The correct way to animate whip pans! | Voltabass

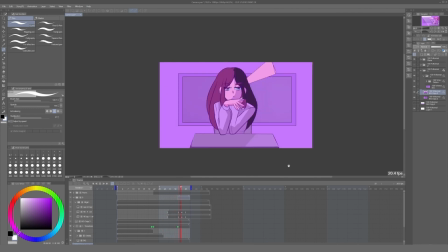1s
Hi everybody, in this video we will learn how to set up a camera pan with a motion blur effect with the tools available on Clips to your paint. Let's begin.
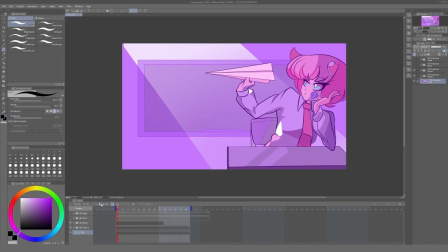10s
To be able to focus on the camera tools and the way we will create this motion blur, I have prepared in advance these animation folders. One, this animation with a girl throwing this paper airplane, animation of the airplane flying, and finally this girl being hit by it, and of course the background.
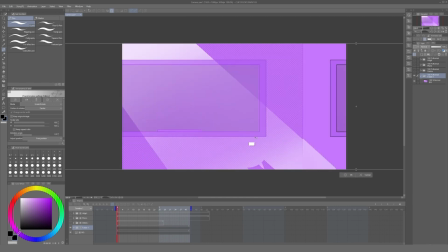28s
The way this is set up, I make sure that the position of the girl's hand, the flying plane, and the landing plane all match.
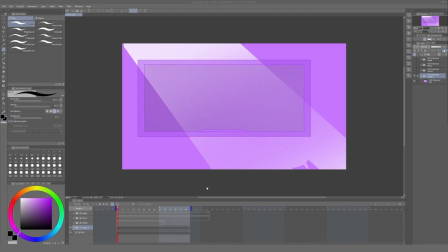36s
All of them have the same height. And two, the animation of the plane is pretty much stationary.
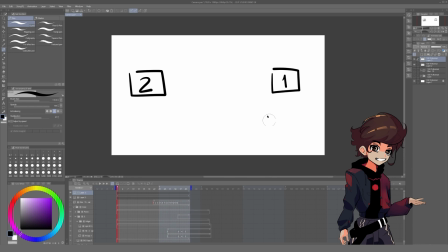41s
It stays around the middle of the frame. This is because the camera will be following the plane from the moment it lifts the hand until it lands. So from our point of view, the paper airplane is close to being static, giving it has the same speed as the camera at all times.
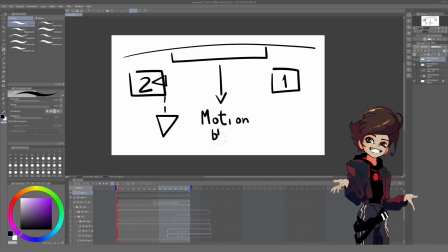57s
But this means that the background of the scene will be moving, creating a directional blur effect. So the first thing we will imagine is that we need to blur the background and set the camera to move across it.
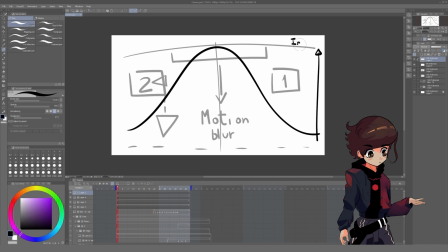70s
But that leaves out the fact that as soon as the plane starts flying, the girl will become part of the background. She's static. So she will have to be affected by this motion blur as well.
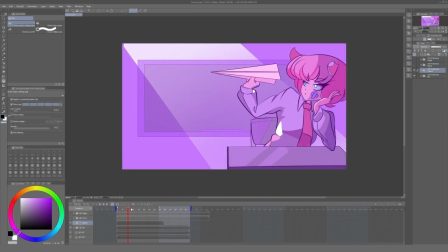80s
So to set this up, we will need to take the last animation frame from the video girl to blur it out just as the plane takes off, and take the first frame of the other girl to do the same. Given the fact that these animations have line work, shadows, and colors in different layers,
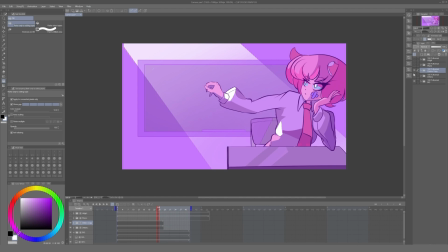97s
the easiest way to do this is to just move to the point of the timeline we need, copy the entire animation folder, and then you rasterize it. This gives us a flat, transparent image.
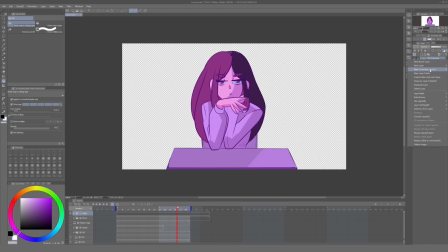109s
Once we have these layers, we merge them with the background layer in the respective positions,
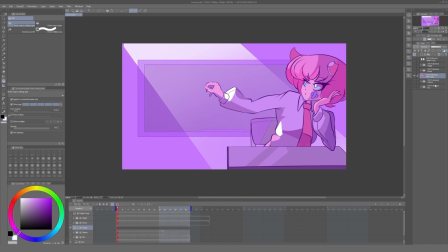115s
the video girl to the right and the other girl to the other end. Now, if we didn't want any blur effects,
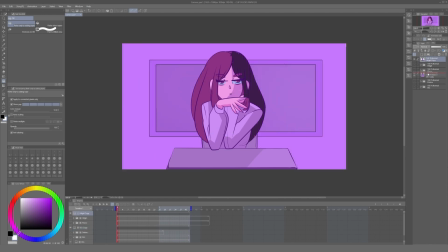122s
we could very well just take this giant background, put it in a camera folder, and move it. But because we need to apply a blur effect, a thing we can do is to scale down the entire background into the canvas area,
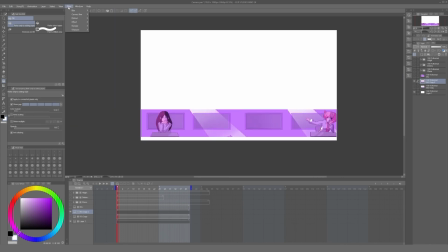135s
and this way we can apply a directional blur effect. This will make us lose some resolution when scaling it back up,
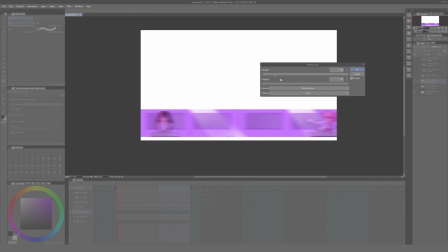142s
but I just didn't mind given the fact that this background would be moving very fast, so it won't be very noticeable. However, if you don't want to do this, you can just take this entire image into a new document, you apply the blur effect, and you bring it back here.
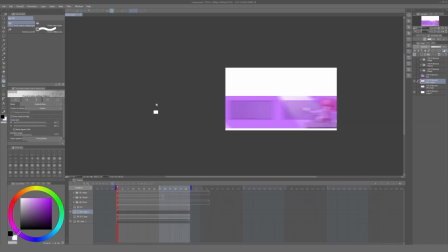157s
After scaling this layer back up, we just need to set up our camera folders.
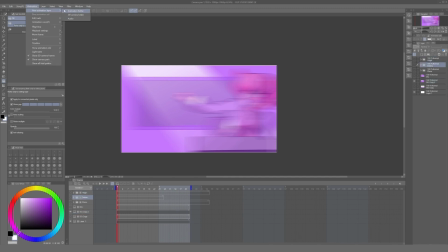162s
So we go to Animation, New Animation Layer, to the Camera folder to create a new camera. This will be the camera containing the new background we created, but not the paper plane that won't move or have any blur effect applied to it.
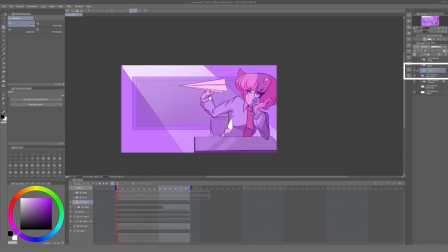178s
Now we take the first part of the animation with the original background and put it in a folder, and we will shrink this folder to only be visible for the duration of this part of the animation in the timeline. Now we take our camera, insert a keyframe at this point of the timeline, taking it over from here,
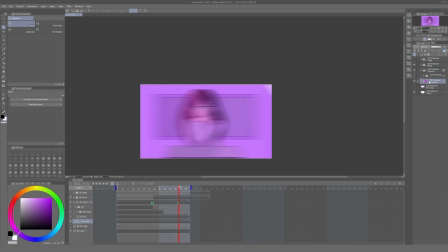197s
and then moving the camera to the other side until it matches the position of the impact animation.
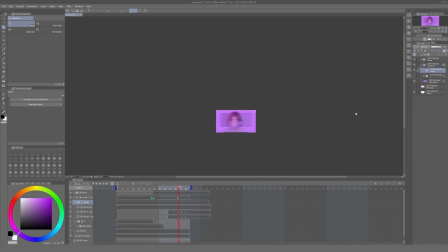203s
And in a new folder,
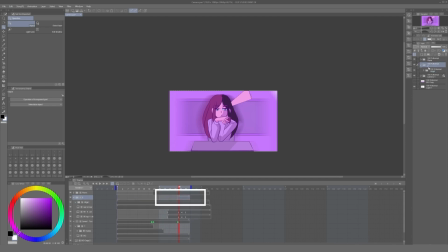205s
we insert the second part of the animation with the original background and truncate this folder to appear only from this position until the animation ends. Now we press play to see how it looks. However, there's an extra thing that we can do.
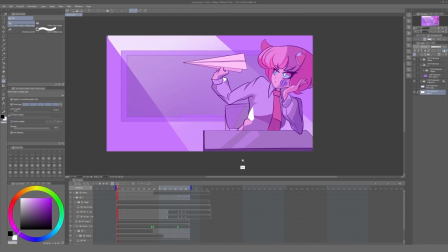221s
This animation is a bit sudden. The blur effect shouldn't pop that fast into the scene.
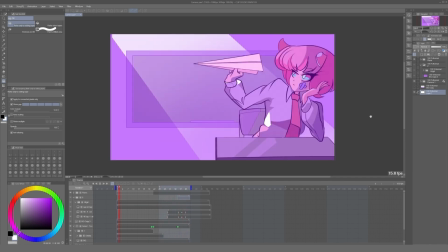227s
It should ease in and ease out from one side to the other.
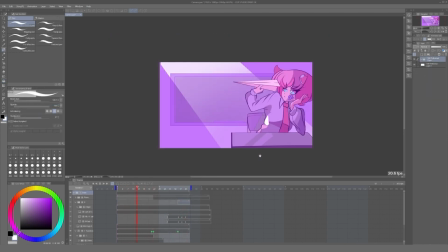231s
One very inefficient way of doing this is creating an animation folder that covers the flying time of the timeline and replacing every single frame with a snapshot of the background at every position.